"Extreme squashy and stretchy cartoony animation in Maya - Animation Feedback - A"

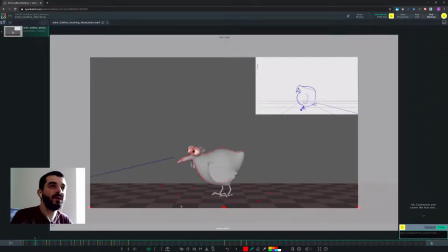It would look like pieces of shell or something. So it's not, I don't think it's going to be a big deal. I think you're rather free in what you can do there. Now the way the chicken comes out, I think you will need at least one pose before this one,
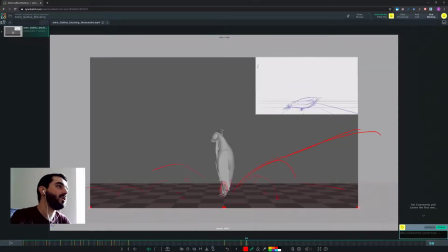because it's a big change in here as we go up. So perhaps I would put in there another pose where the chicken is a bit smaller. The head, maybe the head is here and the beak is here. Something with this kind of line of action, just to tell us that there's something coming out.
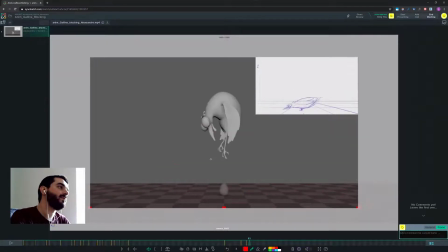And then the issue in here, I think, is that you're going out head first, and then the next frame the head sort of stops, and then it moves a lot again. So I think you have to decide there what's the motion.
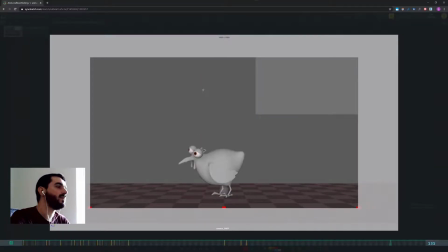I would kind of, let's have a look at how it goes. Just a second, let me play through it again.
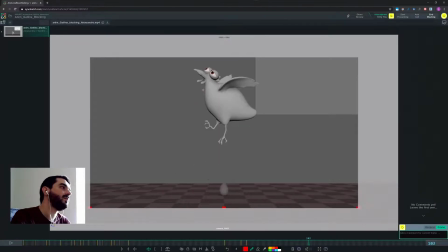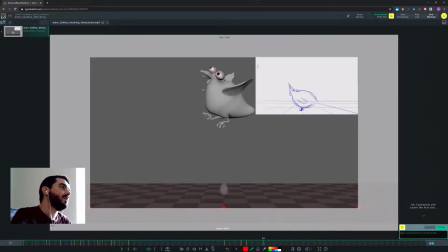I think it's just a bit strange that we're pushing the head so high so fast, and then the next thing we know we are delaying it a lot.
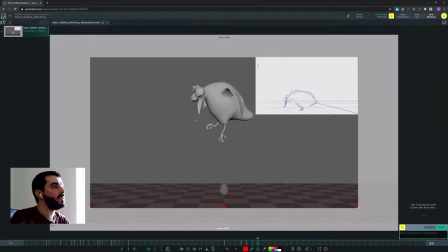I would probably have the head still, or yeah, no, you know what, one thing you could do is perhaps move this, any pose that happens from here on, you move it on a layer a bit higher,
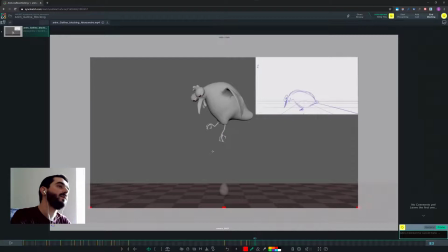say by this amount, so that it will feel like the head is keeping that motion, and you still keep the overlap you wanted to have. And I think in here perhaps you could open the beak a tiny bit, and then
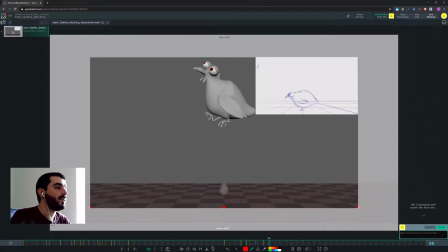close it here, and then at say 88 you just open it up. In fact, you could open it up a lot, so that with the stretch you also are opening the beak. If you had a tongue, that would be great. And I think
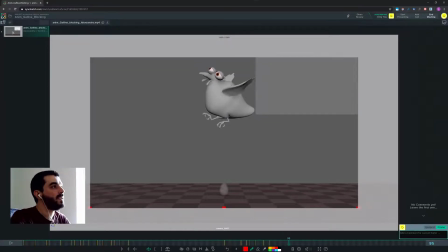the problem with this flapping is that the body stays in super still. I think if you want to freeze a character up in the air like you're doing, you need the body to take part a bit more.
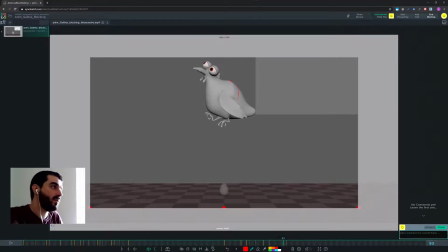So this bulge, this hunch should probably be moving around here, so that the body also, the center part of the body, takes part in the stretch, because right now it's clear that you're only doing it with the tail and with the neck.
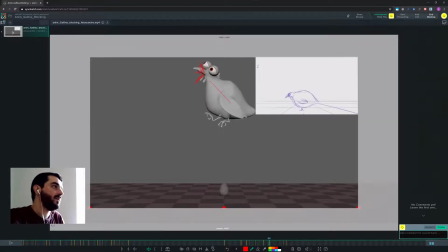So, and I think you can, what you could do is, as you go up, as you go down with the wings, you could move the whole center part of the body a bit higher up,
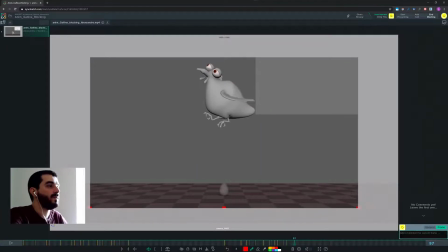just so that, just like birds do really, because otherwise it feels like you are freezing the character there and just moving some controls around. It's looking already nice, you know, but I mean, maybe we could push even more in here.
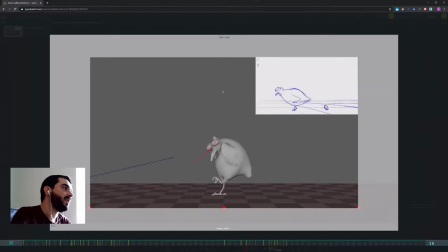And then
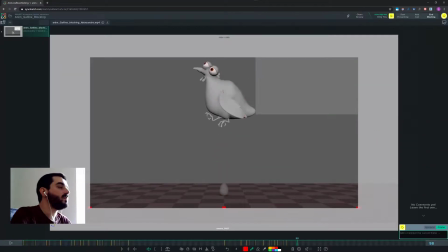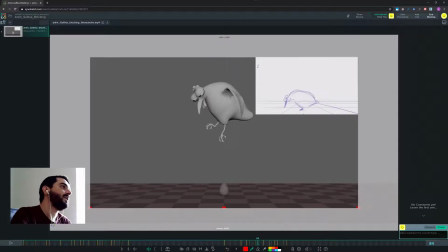And then I think that in this pose you already want to give us some sort of crazy posing with the eyes. Something that is not that closed as you have it now,
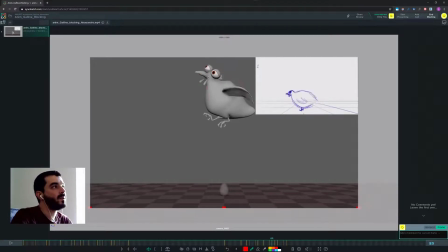just because it's a bit of a shame to lose this posing, to have this posing pop out just in one frame without knowing much of it. And in this pose on 85, this sort of appendix
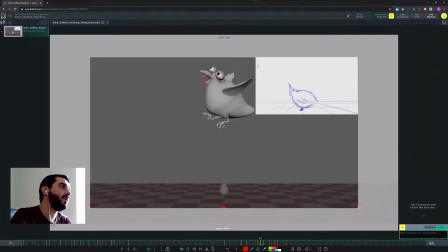that you have in here should still be lower in my opinion, and so should this guy here, so that in the next pose they could come back higher and swing up.
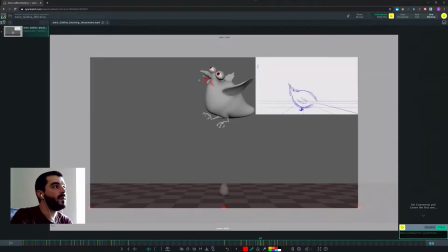Because right now you are there with both of them, with one of them already high up, but you had no time to go high. That's supposed to be low at this stage, still not gotten there.
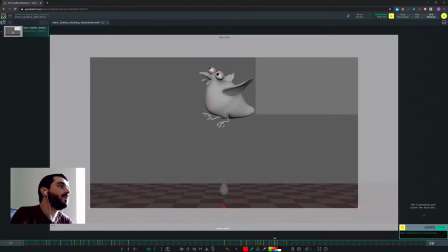So, and in general, when you do this kind of staggering motion with the pose, I would call them pose, and I'm sure that they have another name in English, I just don't remember it or don't know it at all.
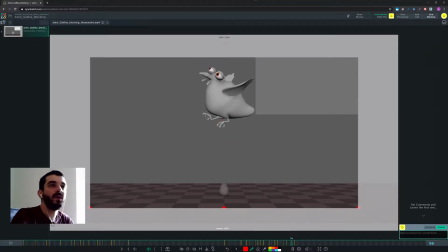So in general, you don't want to stay always on the same poses, and here it feels like you're just swapping between two poses. But try to, if you stagger say one way down here, for instance,
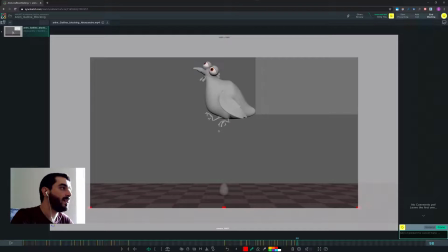try maybe you have one stagger here, and the next stagger you don't want it to have again here down here. You want it to have somewhere else. You see, so that you're still describing some sort of arc there.
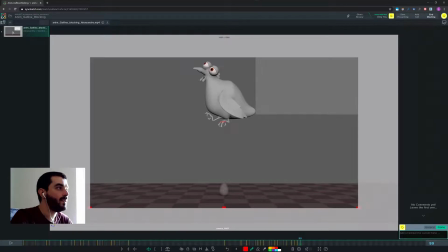And then perhaps you come back over here, but you don't want to go back to the same pose. Okay, you want to describe some sort of zigzaggy arcs in there, but you don't want to go back and forth between two poses,
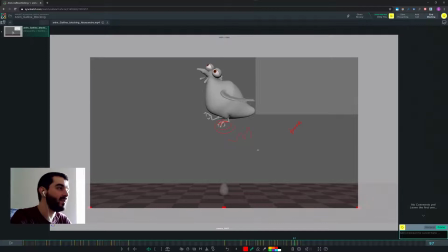because otherwise it doesn't really read like a noise there. Okay, well, it reads like a noise, but I don't think it reads like the noise you would want to read. Then I think
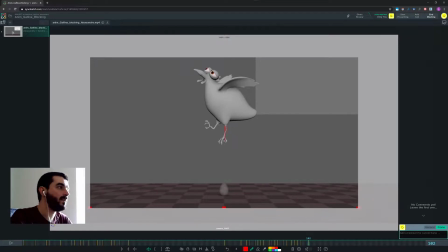pose 102 for the left leg could be already a lot more exaggerated. Could go down, and you could open up the clothes a lot more, so that you're telling us, look, we are going down.
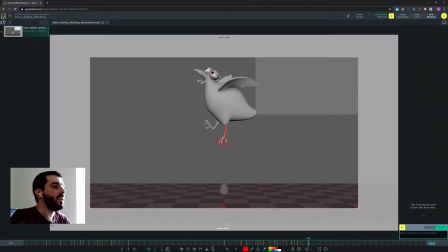And I think 102 for the wings should have the tip of the wings still down.
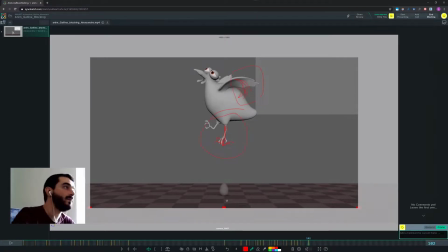Otherwise there's so much motion up here that we lose the fact that they're going down. Okay, so right now most of the motion, most of the spacing takes part in here. We don't want that, because you want the audience to look at the leg going down, so we just want to push the leg down a lot more. So if you could stretch this thing a bit more, even more than I did, I think that will work.
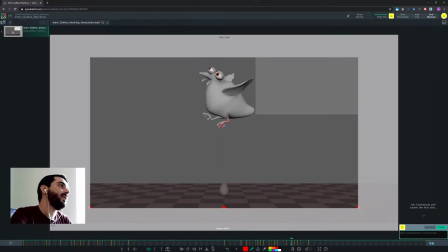And I would already pop the eyes open here. The problem is that you have some nice eye expressions there, but you never quite feel like we see them. So just pop them open and make sure the right eye isn't really hidden from us.
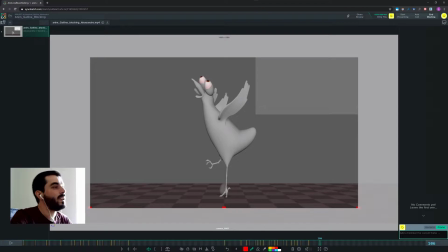It's a bit more visible. And I think this pose is fun. I think you could delay the right claw a lot more there.
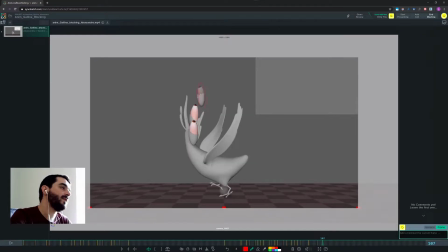I think this smearing is fun with both the shape and the double eye there. You could possibly afford to have both the eyes there. I think with the beak is a bit too long.
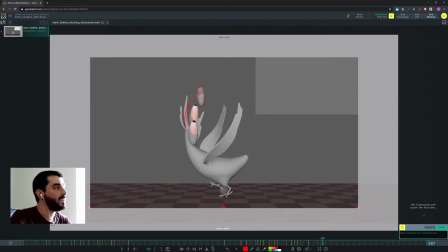You should probably be arching this way and keep and preserve the length a tiny bit more. And I think the wings could do a bit more of an arc this way,
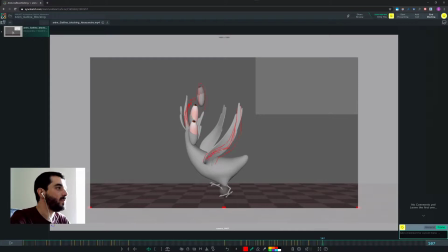if you can, that is, because this way you would be sort of implying that this part is already coming back into position, so it's not just a subject to the overlap, but there is some wheel there.
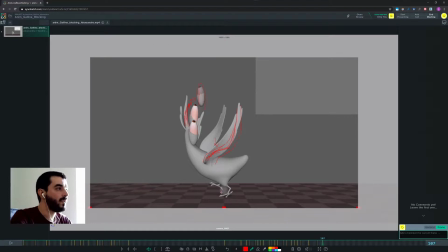And I think on 107 the right claw could already have a contact, perhaps not with the whole foot, but with the claw. And I would try not to cover the feet entirely there.